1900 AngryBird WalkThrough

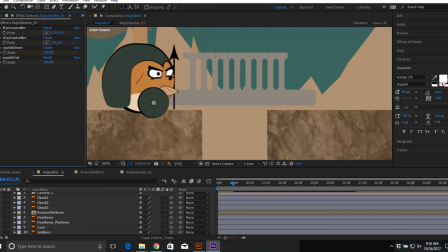41:35 And then reset these back to 0, so he's back to that. Go, good. Okay, I'll set all these keyframes.
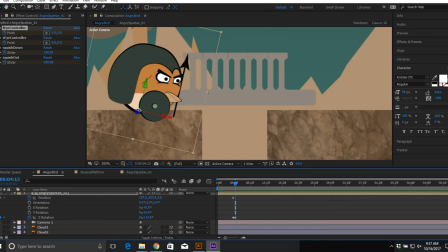41:44 And now when he goes in for this bending here, he's going to be squishing down a little bit. And as the character squishes down, they should also squish out a little bit. Okay? If you only do one direction, then it doesn't look right. It looks like he's just scaling as opposed to like squishing. Right?
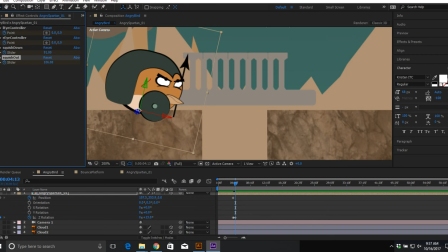42:04 So he squishes down one direction, squishes out the other direction, and then his eyes will obviously slide down. There. There. And again, I'm having him look in the direction that he's going to be moving.
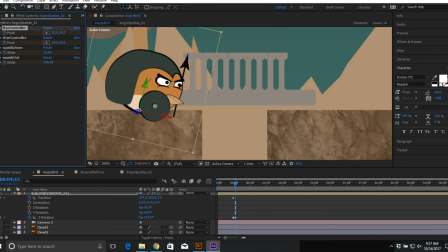There we go. So now we go from here to there. And then he's going to jump. Let's say right about there.
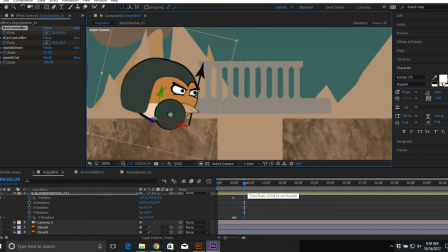42:38 And this is seconds, so these are like way too far apart. I'm going to squish them eventually, but good enough for now.
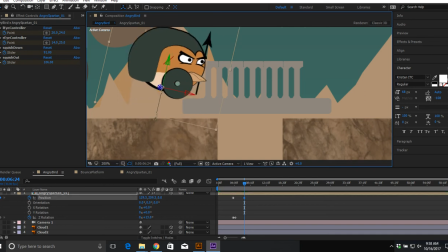42:45 I'm going to pull them up.
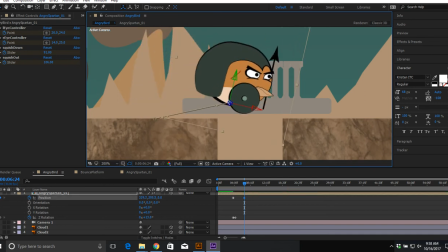There we go. I'm going to rotate him back to 0. I'm going to unsquish him 0 and, oops, 100 and 100.
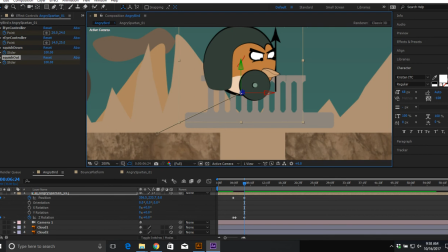43:01 And I can reset his eyes back to 0 and 0. 0. Oh my gosh. There we go.
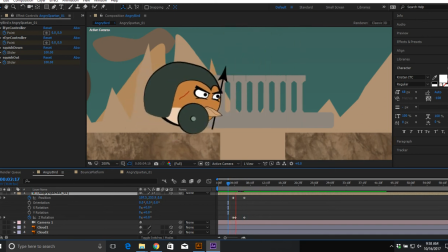43:19 So now he does that. Like I said, it's way too slow.
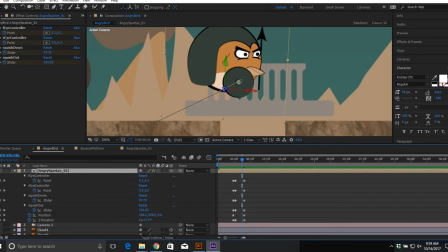43:28 All right, so obviously too far apart, so I show all the keyframes and I start pushing these closer in together.
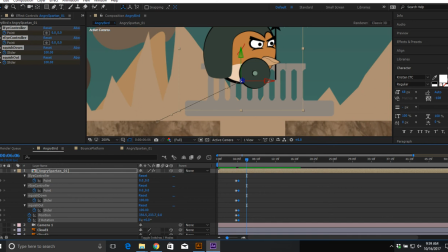43:34 I may want to just zoom in so I can see that. Oops. There, okay. And then same thing here, I may want to squish these a little bit further.
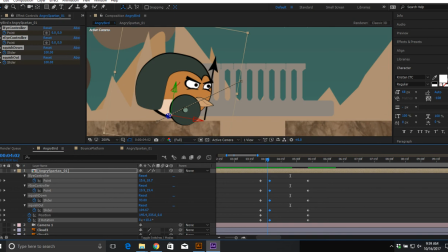43:47 So he squishes down.
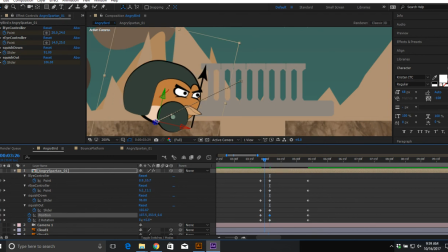43:53 And I need to copy this position keyframe and paste it here. There we go. So now he squishes, there he goes, and then he jumps up. Now as he jumps up, he should be stretching out at this point, because what happens is your body squishes and then he stretches out really far, and then when he gets to the top, he's basically back to being a ball.
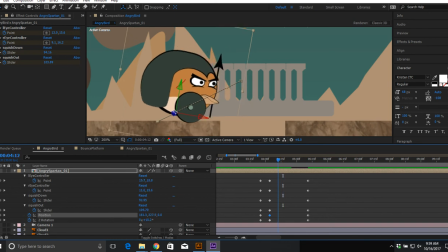44:11 So right after he jumps here, I'm going to go the other way. So I'm going to squish him up and squish him in, and then again adjust where his eyes are positioned. Now once you get this kind of like already set up, you can just reuse the same numbers.
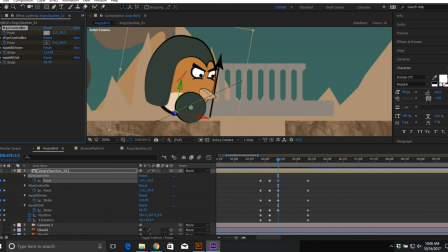44:30 Like if you know, like every time I squish him, his eyes are here, you can just copy those numbers down and just reuse them every time. Right, because it's the same animation, just at a different place. Exactly. So put that there, put that there. Cool, so he sees where he's looking. I'm going to just set keyframes for, I don't know, shouldn't need to set keyframes for position.
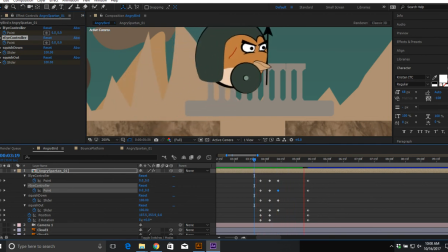44:49 Okay, so now we go. There we go.
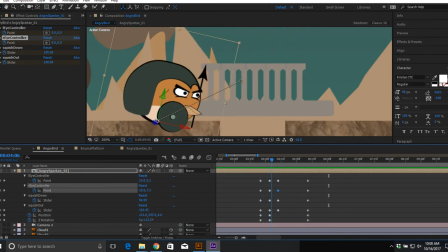44:54 Okay. Now as he gets up here, he's moving in this like straight line, which looks obviously ridiculous.
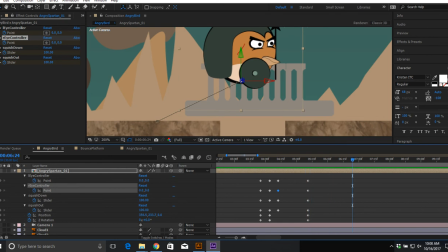45:01 I'm going to go past this and then set his other points. And what you'll see is, whoops, because of how the path is set up, it's automatically going to start to curve it.
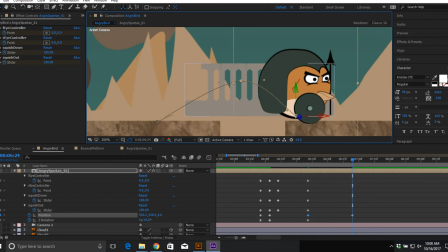45:11 And then what we can do is hit the point here and actually tweak what these handlebars are doing. So we can create a nice little arc. Now as he comes up here, we should have him kind of rock back.
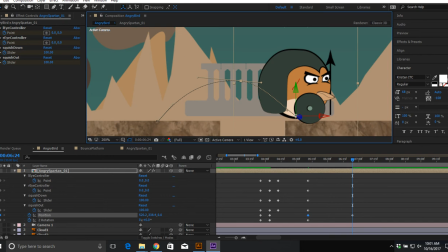45:27 So he starts straight up and down, and then he like rocks into it and jumps forward, and then he kind of swings his bottom so that he like lands that way, right? So we'll have him do that too, but this is just the way that I like to set stuff up.
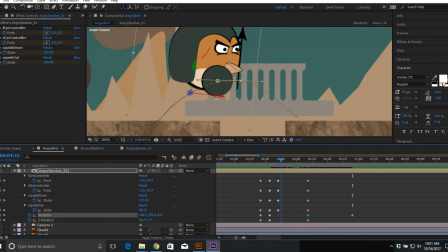45:44 Cool, so now he's going,